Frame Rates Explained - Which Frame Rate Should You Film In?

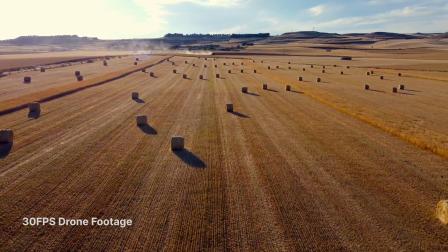(4:08)
Let's say I shot some 30 frames per second drone footage and did not conform it to my timeline frame rate.
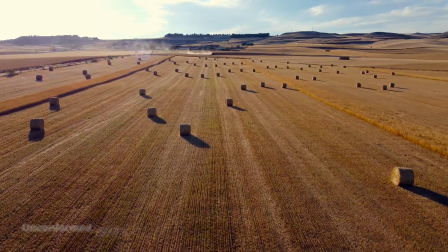(4:15)
If I drag that into my 24 FPS timeline, you'll notice that it's a bit jittery, which is not good.
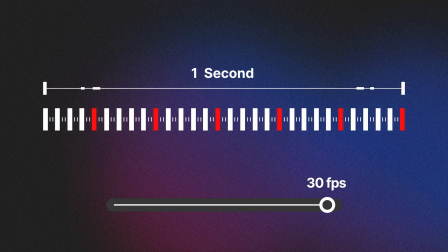(4:22)
What's happening here is that for every second of this 30 frames per second footage, six of those frames are taken out to match my 24 frames per second timeline.
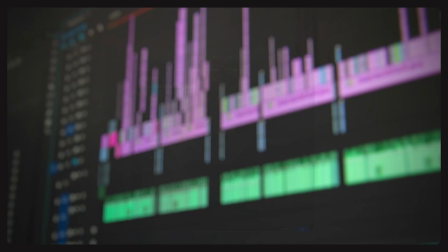(4:32)
And we see that choppiness where those frames are missing. Now, if I interpret that footage first and drag it onto the timeline,
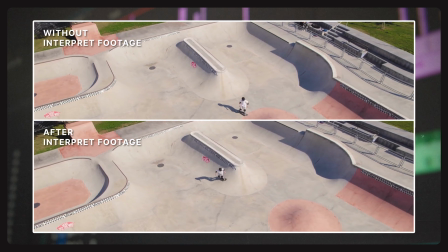(4:40)
you will see it has been slowed down slightly as playback is still only getting through 24 frames a second, but none of the frames have been dropped, keeping it smooth. Here are three main questions you should ask yourself when choosing a frame rate for your shot.
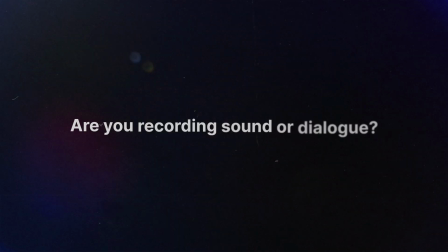(4:55)
First question is, are you recording sound or dialogue? When you're filming something with spoken dialogue, like an interview or just want to capture the audio soundscape along with your footage then you should always
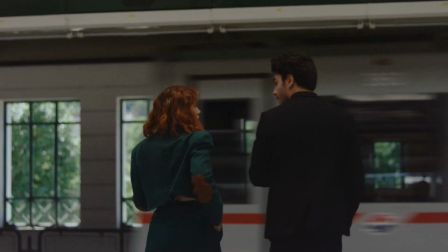(5:08)
shoot in the same frame rate as your editing timeline which in most cases will always be 24 or 25 FPS for power regions. This is because if you try and conform your 30 or 60 FPS footage you shot with audio to your 24 frames per second timeline then your audio will go out of sync.
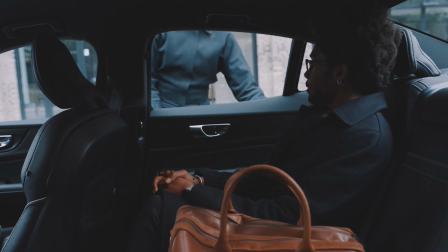(5:28)
Natural frame rates aka 24 24 and 25 also work best with real-time sound effects, where as slow motion can sometimes feel disconnected and requires special sound design to bring your viewer in. Second question is, are you going to slow it down? If the answer to this is no, then great, 24fps is more than likely your frame rate. If the answer to this is yes, then you need to be sure that that is what you end up doing with that footage as not slowing down a shot taken in
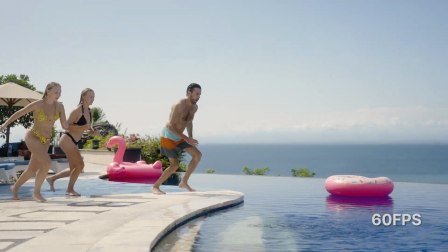(5:59)
a higher frame rate quickly takes away from that smooth cinematic feeling and can come across as looking unnatural and digital and the
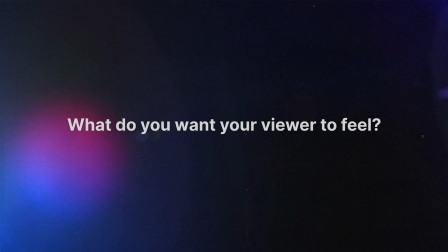(6:07)
third question is and this is an important one what do i want the viewer to feel the best frame rate to portray the real speed of your
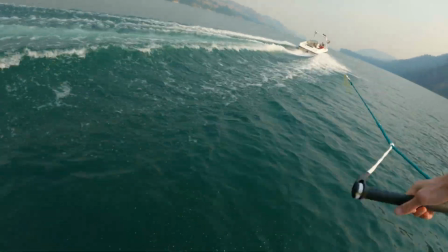(6:16)
subject is 24 and 25 fps it gives the viewer a real-time feeling of events as they occur and makes them feel like they're right there
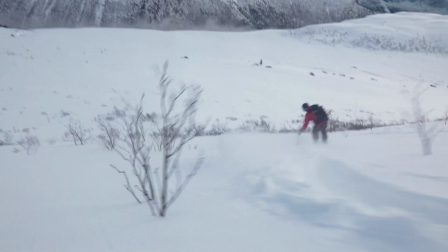(6:25)
with you. Let's take the skier for example. Here we have it playing in real time and we can see and feel the speed.
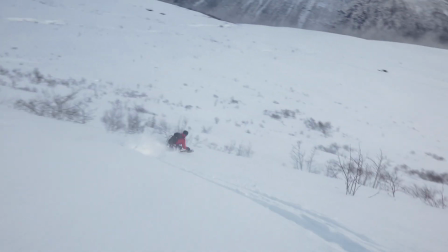(6:32)
We understand the skill and the ability of this person, something that we would not get the same feeling from with slow motion. So make sure you're intentional with your frame rate selection. There you have it guys. I hope this has given you a better understanding on frame rates.
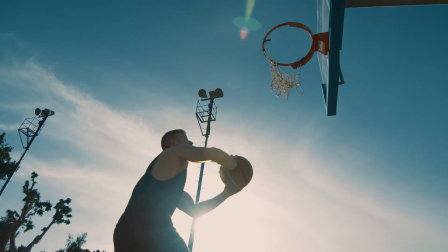(6:46)
I know it's a lot to take in, but it's a crucial thing to understand how frame rates affect your image,
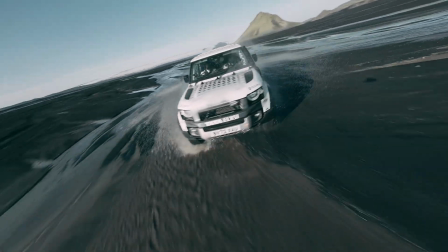(6:51)
when to use them, and how to bring them in properly when editing. If you have any questions, please leave them in the comments below. And if you enjoyed this video, be sure to subscribe and I'll catch you in the next one.